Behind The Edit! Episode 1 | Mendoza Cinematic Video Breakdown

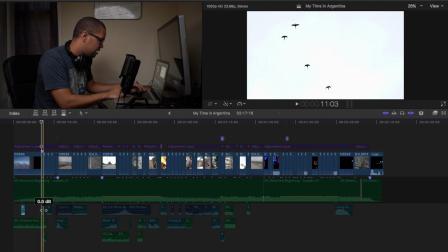So let's go back and put, I'm gonna just put the effects. Let me open it.
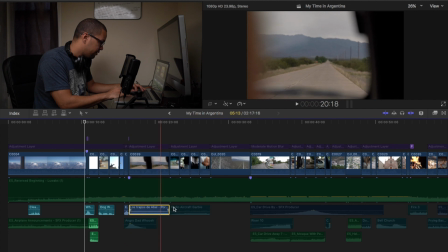I'm gonna just put the effects.
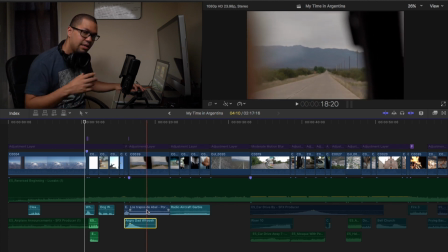Real quick, this one right here, this is actually my wife's godfather's band. So I took a little bit of their music because they're Argentinian. So I'm in the city of Argentina, so might as well, you know, put Argentinian.
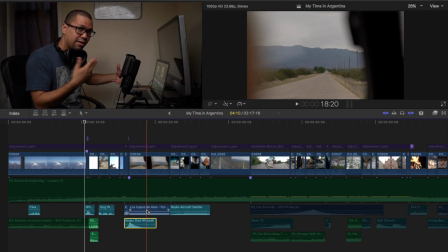So I did like a radio effect since we're in a car ride to make it seem that we're hearing that on the way there when we weren't really hearing anything.
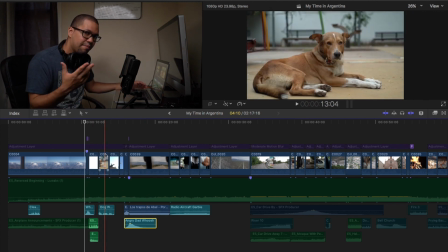And put some background ambient road noise as well.
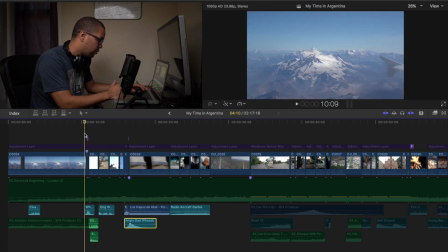So here I did a whip.
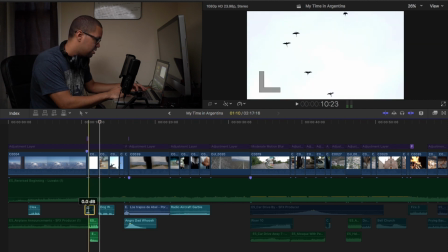Right here, this one is like birds and a flock. So you really don't know if those are what type of birds those are. But just in case they're they had like a goose sound or geese sound.
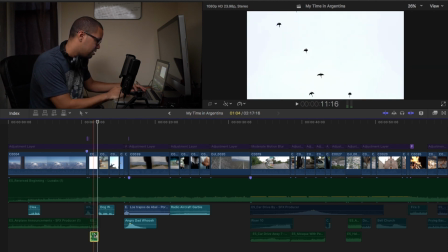But let's continue. Here I put like a dog whimpering sound.
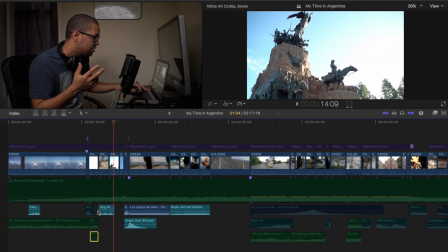So here you hear, mute.
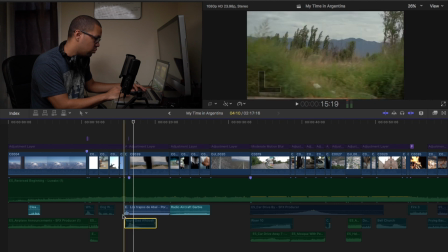Right here is a whip, just a whoosh. But let me just show you how it sounds without that.
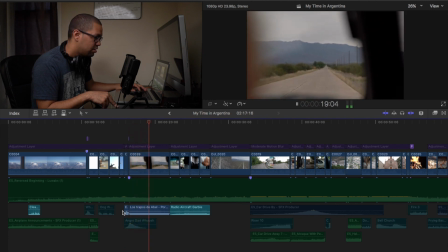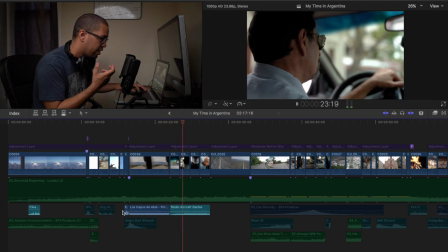Right here's just a radio noise.
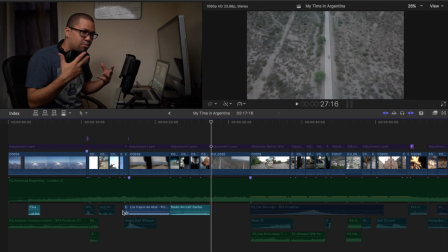This was in a cab, so I just had, might as well just mix it to make it feel like you're in the cab with me.
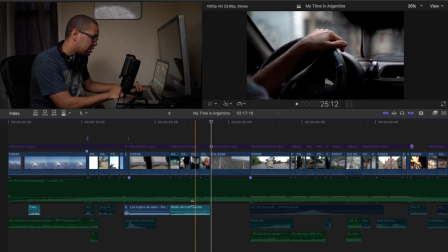And here's just a drone shot of the area that we were in.
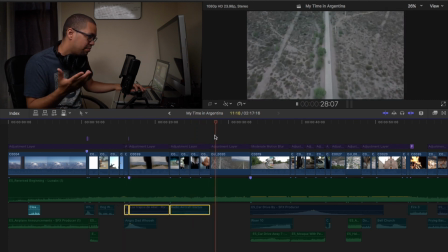It's pretty much like it's a national park, and it's just beautiful.
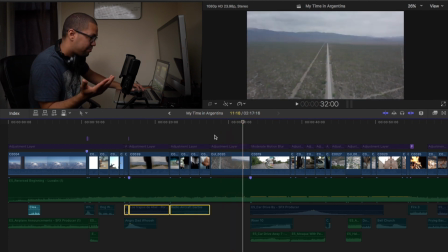That's a random car that was just driving by, and it just mixed in perfectly. The rest is just, it's just history from there.
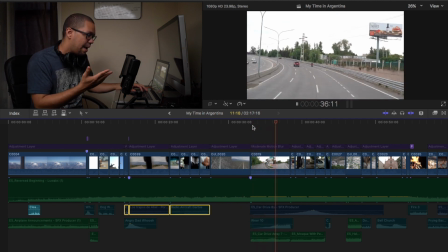So this part is just a hyperlapse of a bus tour that we were on.
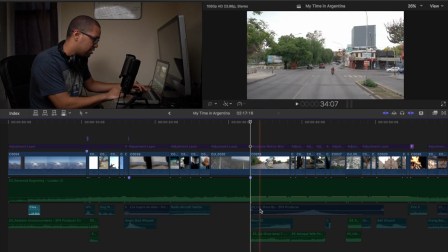Let me just go back, put the effects so you can hear it.
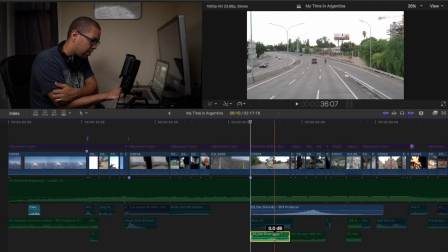So here's a car drive by and a car driving away, and then a riser.
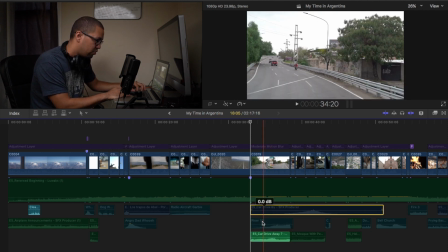Let me play the riser for you guys just so you can hear it better.
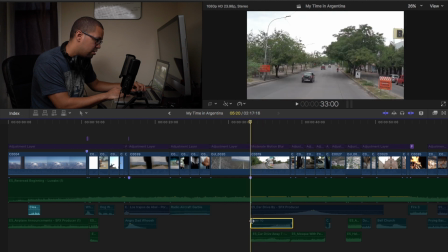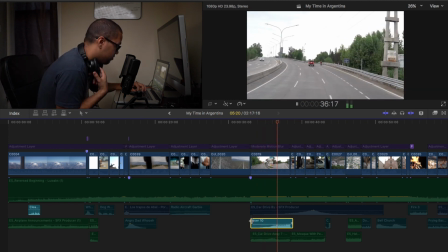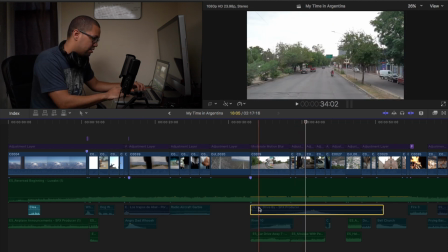That's basically so you can fill in with the transition. So let's put the car ride, the riser, the car driving away.
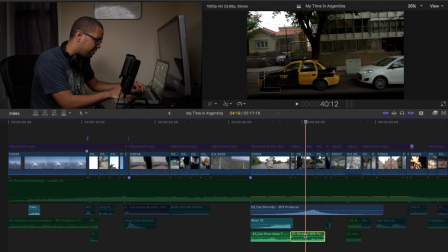This one is a mosque. This sound effect is a mosque with people praying. Kind of to give it that mellow,
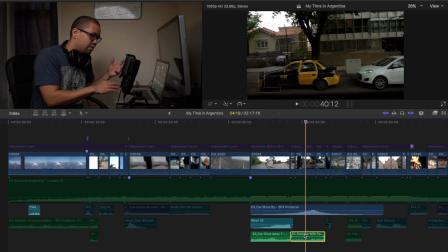peaceful chit-chatting, talking. Like not too crazy busy, because the areas that you see driving by is not like very city like New York Times Square where it's like super packed with people. I just wanted to keep it very ambient and relax.
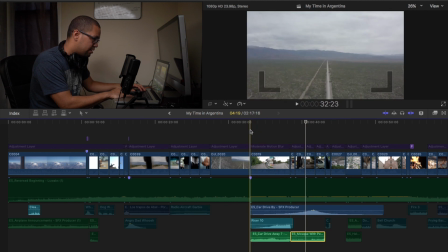So let's play it back with all those effects on.
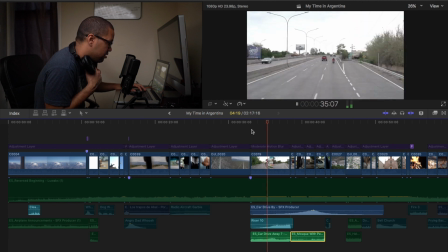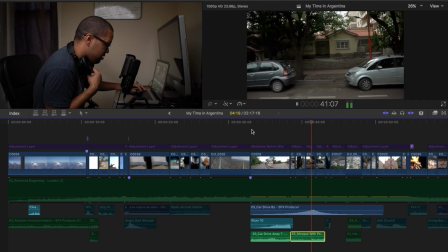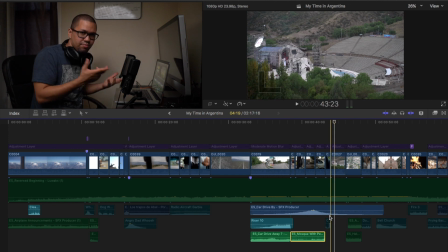That's me with the camera. Just put a simple taking a picture sound effect.
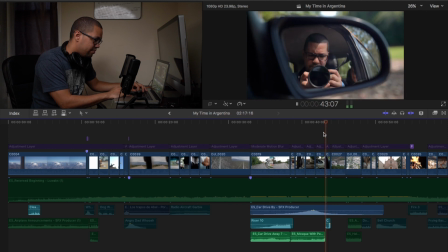Let's go back, put it on real quick. That's pretty much it for that part.
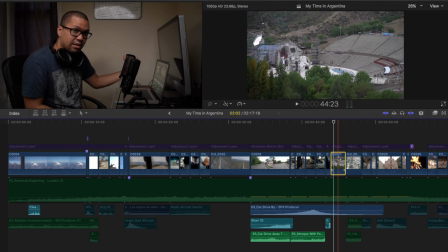Now this area is an important area to Argentina. It's called La Vendimia in Mendoza. It's like a very traditional celebration that they do every year around that time of the year. This was March, so yeah, between March 21st to March 5th.